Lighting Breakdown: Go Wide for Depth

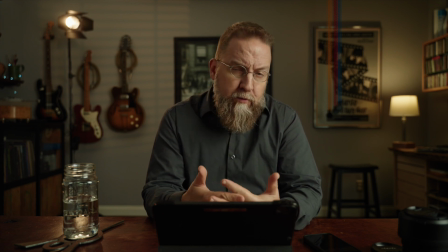Hello world, my name is Matt Spa, and a couple of weeks ago I made a video for my channel.
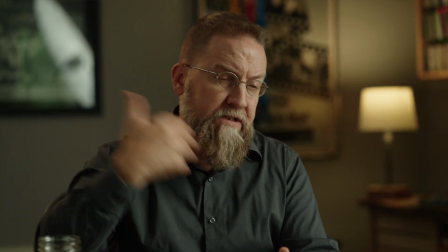There was a lighting breakdown, and there was enough about this that was different from the other one that I felt like this would be a good candidate for another one of those breakdowns.
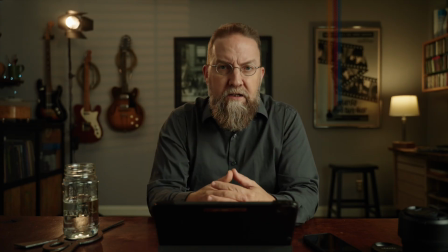So it's similar in that it's just, you know, an individual talking to camera, but I think there's some interesting stuff here to point out. So let's just get started.
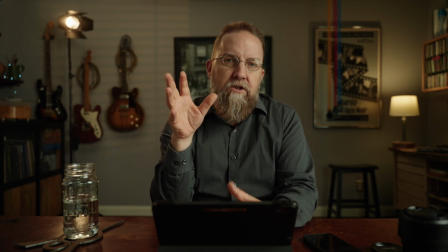I think a good rule of thumb for video production is that you want to create depth in your scene.
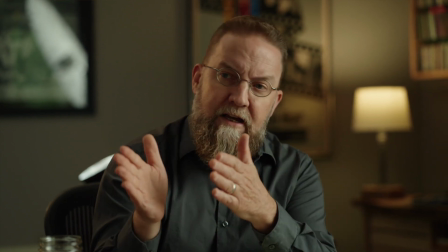And in the previous video, I created depth by sliding the cameras off to the side so that they were shooting into the corner of the room.
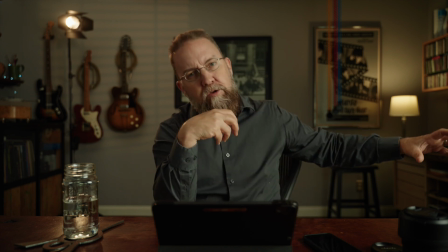So the room just naturally created that depth.
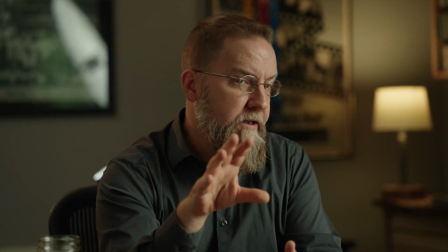The way I've done it here is through focal length on my A camera lens and distances.
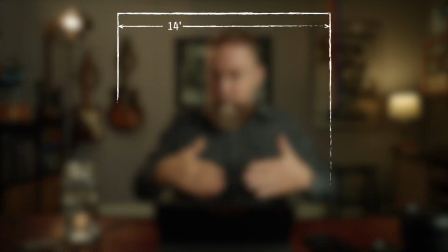The wall back there is 14 feet wide. I am 0, and this is 0 in terms of angle for the sake of discussion.
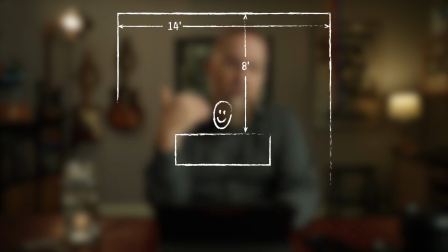I'm 8 feet off of that wall, but I'm only 4 feet to the camera.
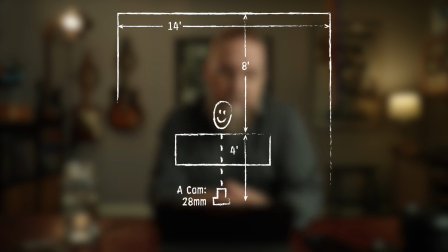And the focal length on the camera lens is 28 millimeters, which is not common for me.
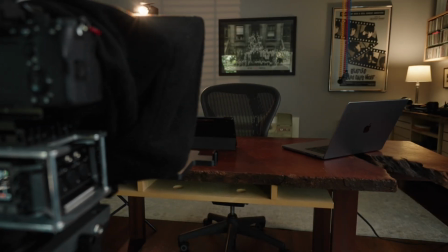I normally will shoot that camera at 50 millimeters because it's a very natural look.
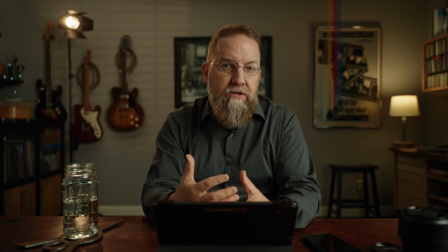28 millimeters does some cool things.
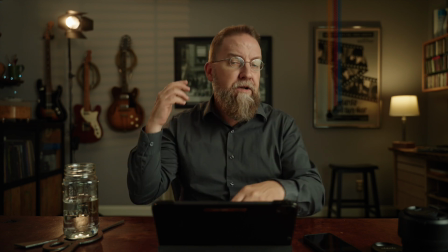It allows me to cram all this extra stuff into the scene, but it also takes that background and it pushes it further away.
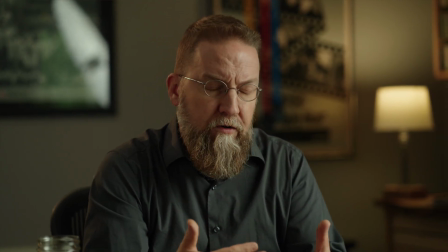We talk about shallow focal lengths or shorter focal lengths create distortion, and that's what it does.
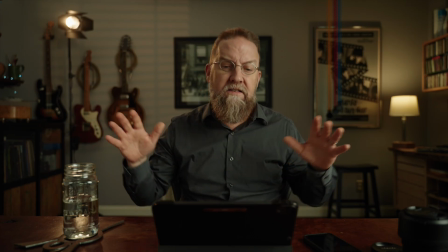The upside, you get all the stuff in. The downside, as things get closer to the edge of the frame, look how long my arms look.
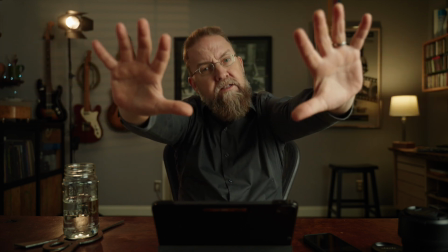And as they get closer to the camera, look how big my hands are, things get really weirdly distorted.
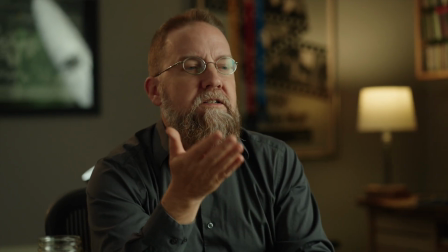So there's a trade-off in doing this in terms of things don't look as natural,
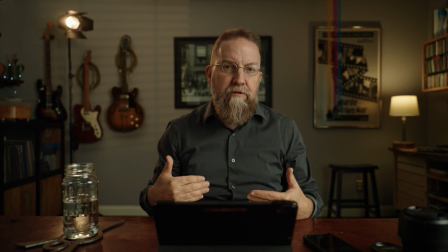but the gains are I can take this flat scene and give it a little bit more depth by pushing that background further away and pulling myself off of it.
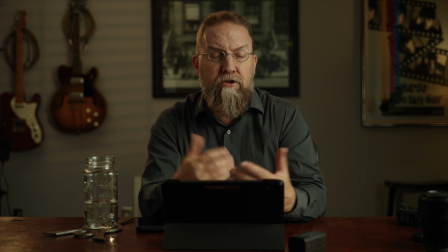If I change the lens to a 50 millimeter, you get this. And it's not a bad shot.
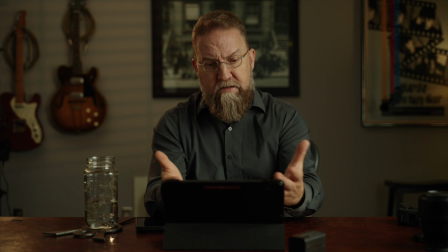Graphically, it's kind of cool.
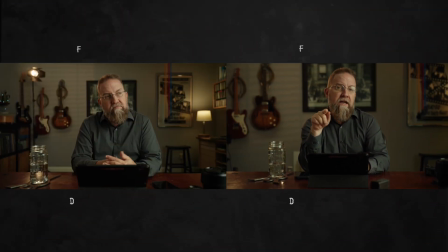Nothing else has changed except 50 millimeters on the lens, but I've had to move the camera back about another 2.5 feet in order to get my shoulders, myself to kind of occupy the same space in the frame. Like I say, it's not a bad shot, but I've lost those sidewalls.
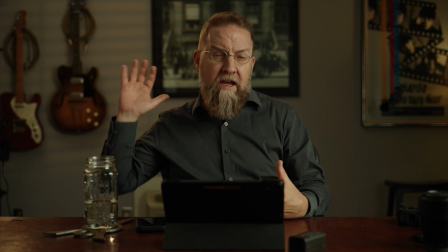I've lost anything that was kind of creating depth, and I've brought the background a lot closer.
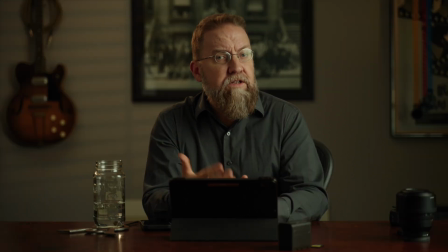If I take it even further and go to 75 millimeters, this is what you get.
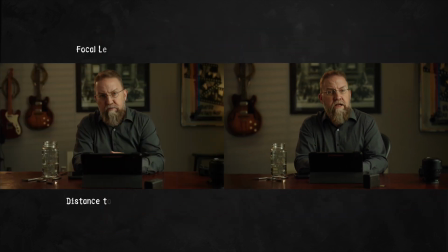The camera is now 9 feet away, a little over 9 feet actually, and that picture frame looks like it's right on top of me.
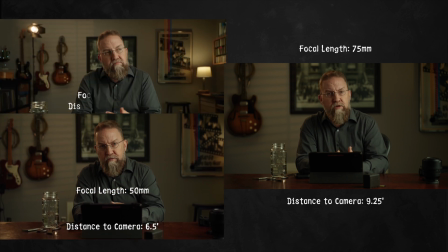I mean, it's huge compared to the 28 millimeter, and we've lost the depth.
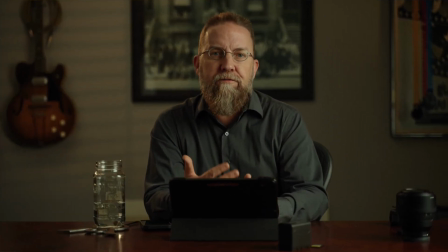There's a sweet spot on all of this, and this was a hard thing for me to figure out, to show up on site somewhere, especially a location where I'd never been before, and try to scout a spot to shoot an interview where I had enough room to get the camera as far away
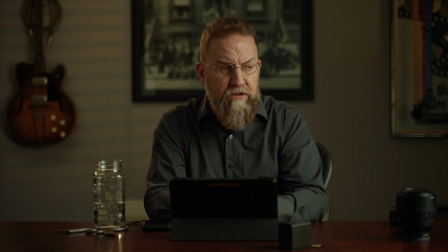as I wanted, because I don't want my cameras right on top of people and being intrusive, but also to be able to separate them off the background and give some depth. It's kind of why I settled on that 50 millimeter as like my starting place. But if you have a zoom lens, it is totally worth the time that it would take to figure out where your shoulders fall in the frame,
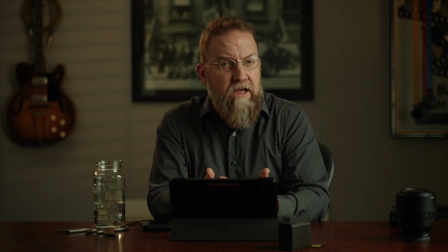try that thing at all the different focal lengths that you can, and see how far away you have to move it. You start to get all that stuff in your head and the math starts working, and it's a beautiful thing.
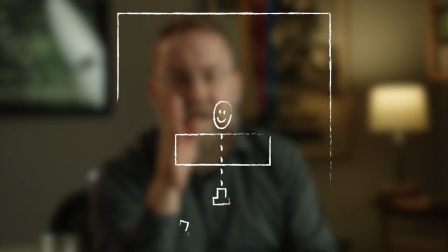The B camera for this is the 85 millimeter, which I love the 85 millimeter.
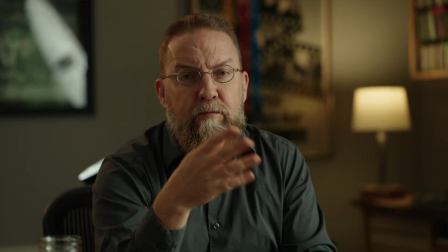I can't get away from it. Obviously it's on a slider because that's what I had set up for the other video that I was shooting.
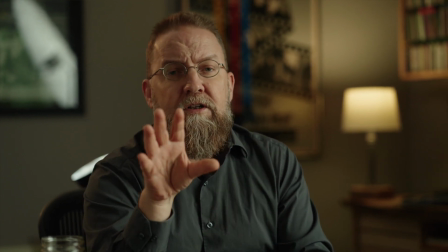Not really gonna talk about that.
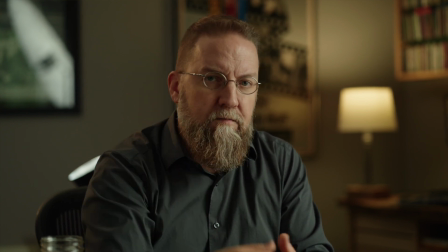That's kind of out of the scope of this, but if you wanna know more about my thoughts on how to set up sliders and where to put them, comment below and I will put something in about that.
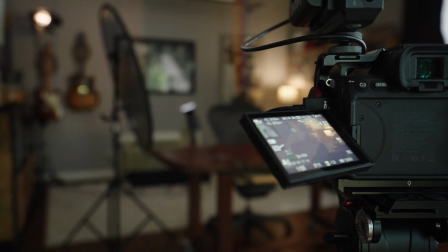That B camera is a little over 7 feet away. So we've got a bit of a difference between the distances on there and then obviously how it looks here.
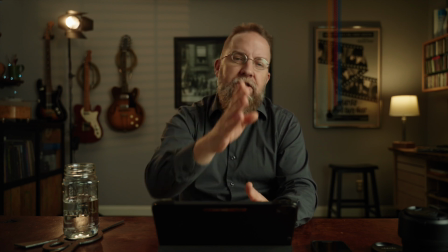As I talked about in the last video, we have this line, this imaginary line between the subject and the A camera.
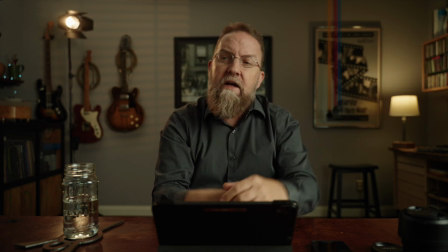The main light or the key light goes on one side of that line. All your cameras go on the other side of that line.
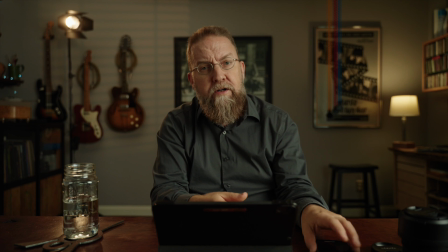I don't break that rule.
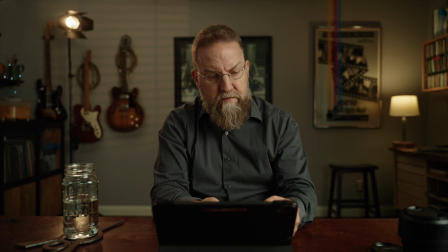You can try to break that rule if you want and you might have some success, but I don't.
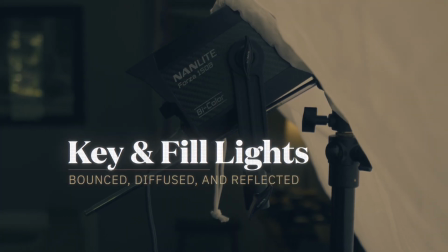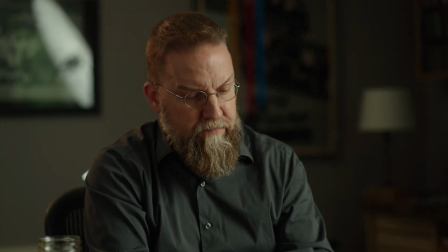I'm gonna turn all the lights off and just bring those on one at a time.
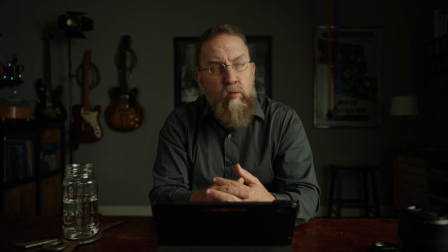My key light is a 150 watt bicolor Nanlite, all this stuff's Nanlite.
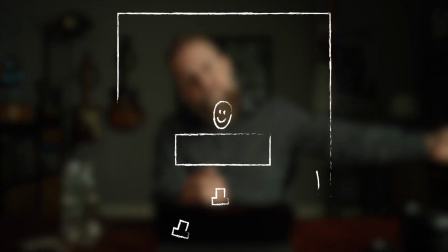It's a Nanlite Forza 150. It is 4 feet away from me this way, and the stand is 4 feet forward.
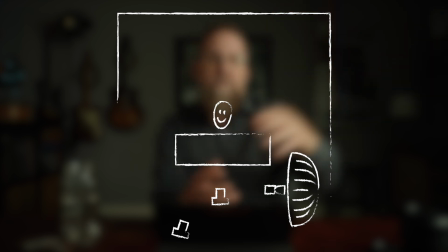So that stand is literally at 45 degrees from me.
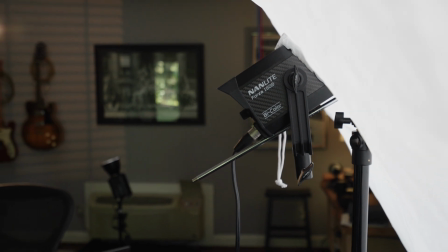The modifier is a 51-inch umbrella with a white interior and a diffusion sock kind of thing over the front of it.
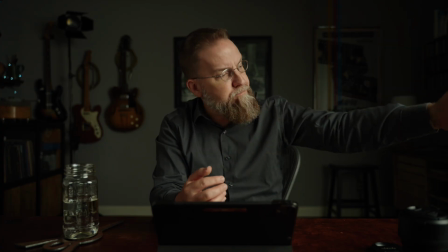The diffusion is actually parallel to the edge of the desk.
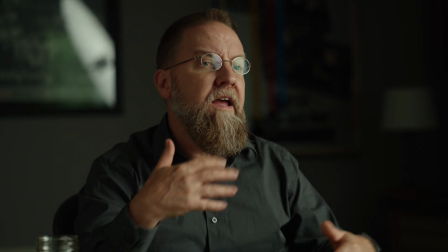So it's perpendicular to this line here. And the reason that's so is that I want to minimize kind of the spill.
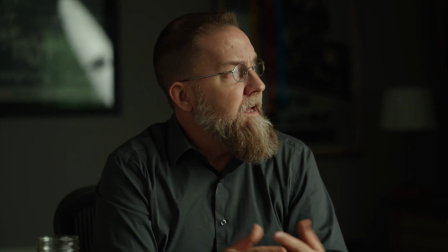The downside of using umbrellas and diffusion like that is that you get a lot of spill.
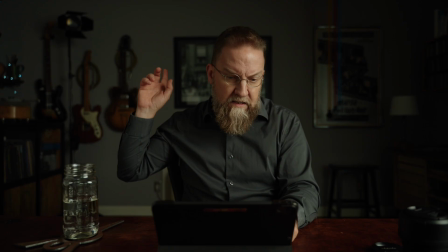You don't have a lot of directional control over the light. So you can see I'm getting a little bit back there, but the majority of it is falling on me.
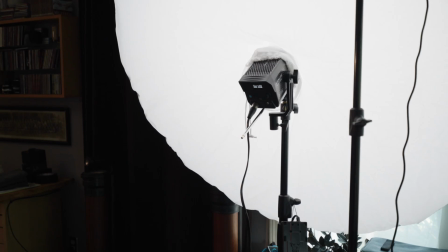The upside is your light fixture, the actual fixture, is sitting almost directly on top of the light stand,
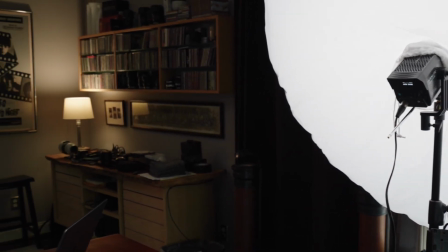and the umbrella and the modifier are sitting kind of behind that.
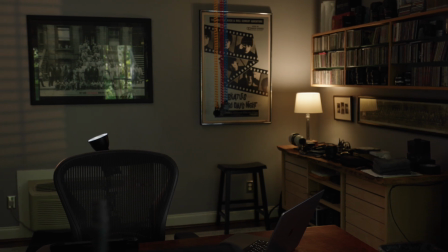So your weight is really evenly distributed. You can get away with a lighter duty light stand, which is easier to tote, and it's a bounced source.
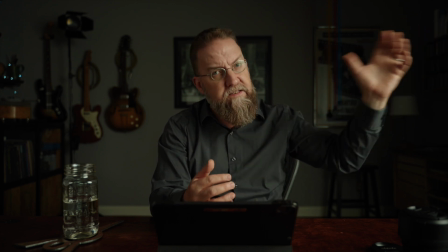So my light is actually bouncing off the inside of that umbrella and then coming through the diffusion.
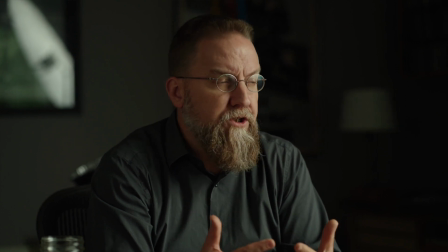It is similar to a book light, which is a beautiful light, but is really hard to set up.
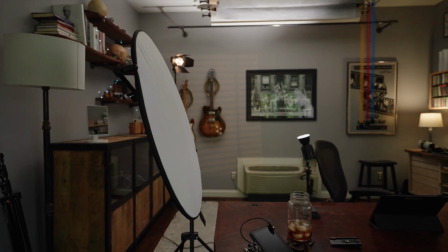The only other thing that's kind of lighting me is a 33-inch reflector that's right here.
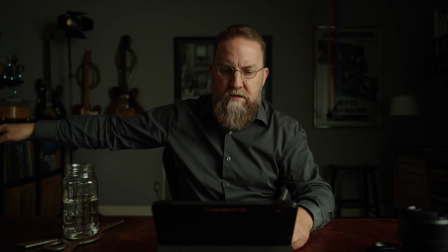If I slide that out of the way, you can see how much darker that side of my face gets.
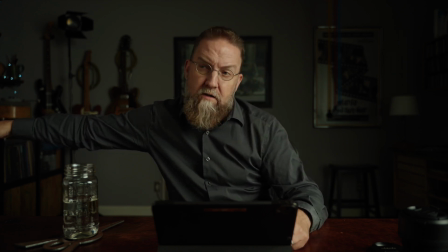And then I can bring that back in and hopefully not block off my second angle.
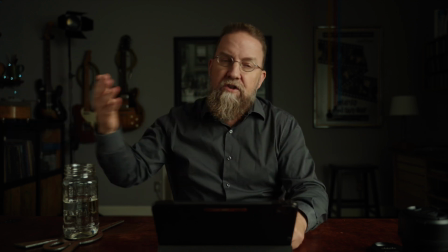There we go. So this is just filling in some shadows on this side.
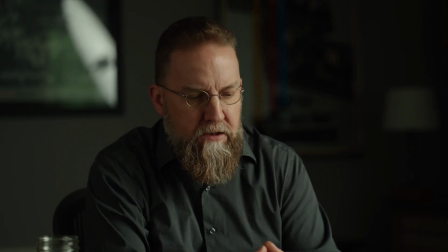Really, if I was gonna be super duper picky, I would say that this is a little bit dark.
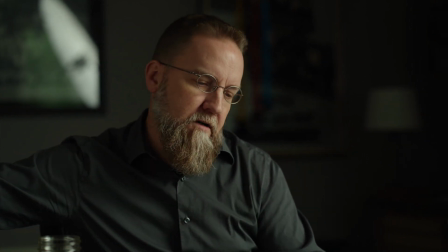This eye socket is just going a smidge dark. I wonder if I could, there, that's way better.
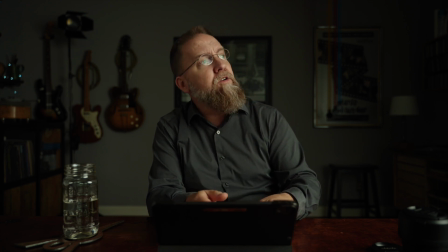All right, let's look at the background. Oh, color of light and intensity. This light's at 40% output.
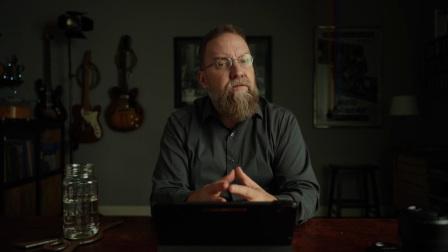I'm at ISO 800 on both cameras and f2.8. So you can kind of do some math there. The color temperature on that light is 5600K, and that's what my cameras are set to.
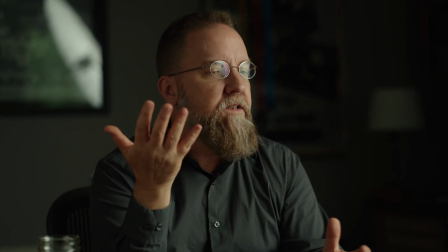So just like in the last video, I'm always trying to get relatively accurate skin tones in camera.
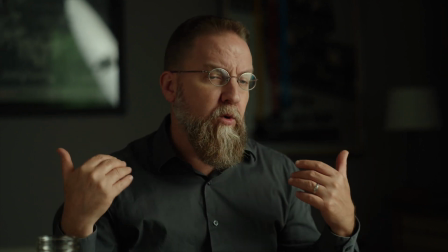I can mess with them later, but that's what I want. In this case, I want my background to go a little bit warmer, so I'll talk about the color temperatures of all the rest of these lights.
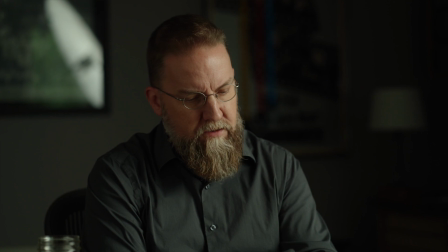The next one that we're going to bring on is the fill light. This is at 10% and it's at 5000K.
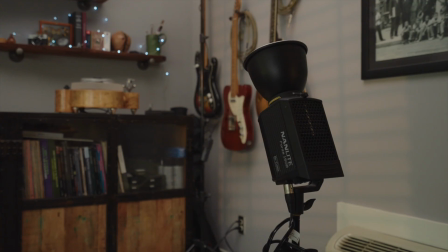So it's not like drastically warmer, but it's a little bit warmer. It's another 150 watt fixture and it's bouncing off the ceiling.
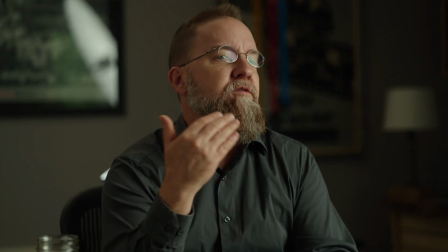So it's just giving me some fill back there, but more importantly, it's giving me control over the level of that fill.
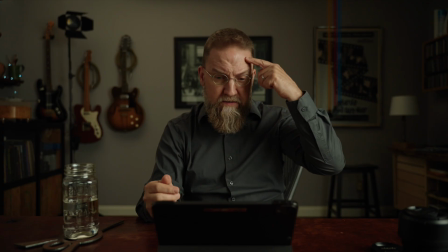So I can decide how many stops difference do I want between this highlight on my head and this wall right here,
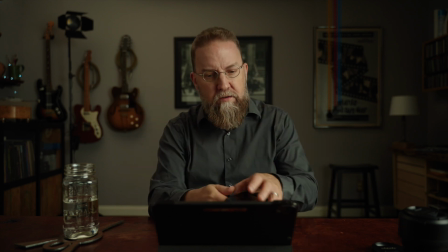which is kind of my general lighting back there.
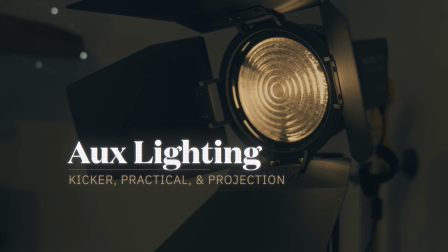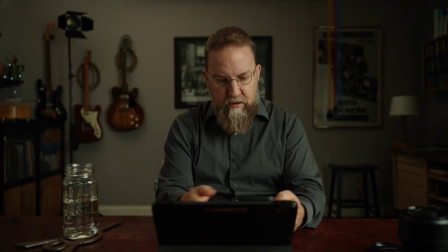The next thing we're gonna bring on is the practical.
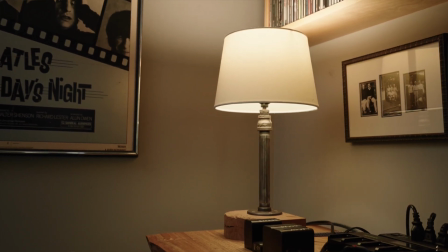The practical is a little Pavo bulb at 55%, and it's set to 3700K.
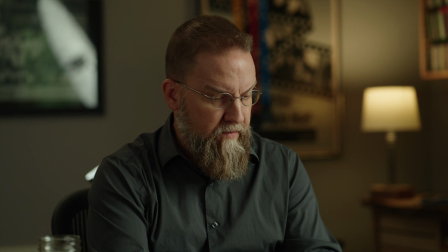So we're getting a lot warmer back there in that corner. The next light we're gonna bring on is the kicker.
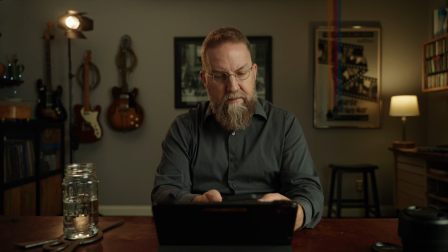Here's the kicker. The kicker is set to 3% output, because it's pointing basically straight at the camera, and it's at 3200K.
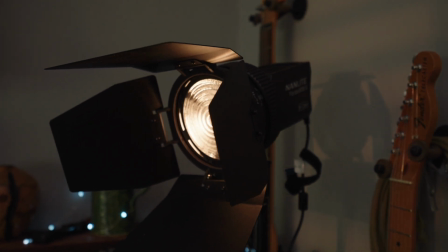The kicker is a 60 watt nan light fixture, and their smaller fixtures have what they call the FM mount.
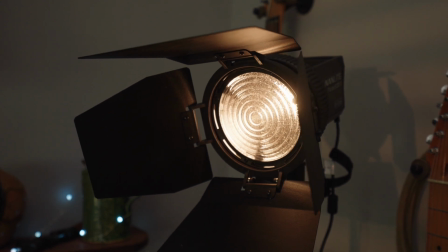It's like a tiny little Bowens mount. It's cute as can be. They make a lot of accessories for that mount.
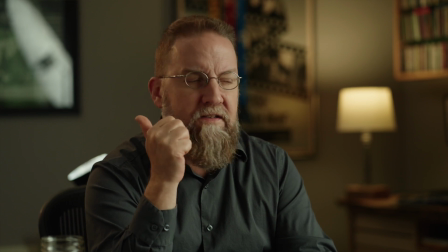You can get soft boxes in it. That one has the, I think it's an FL 22 or 11 or something like that.
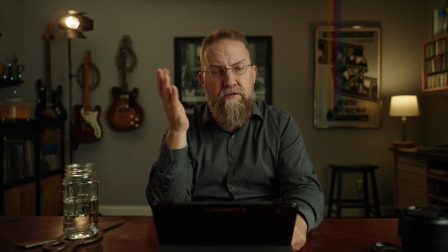It's FL something.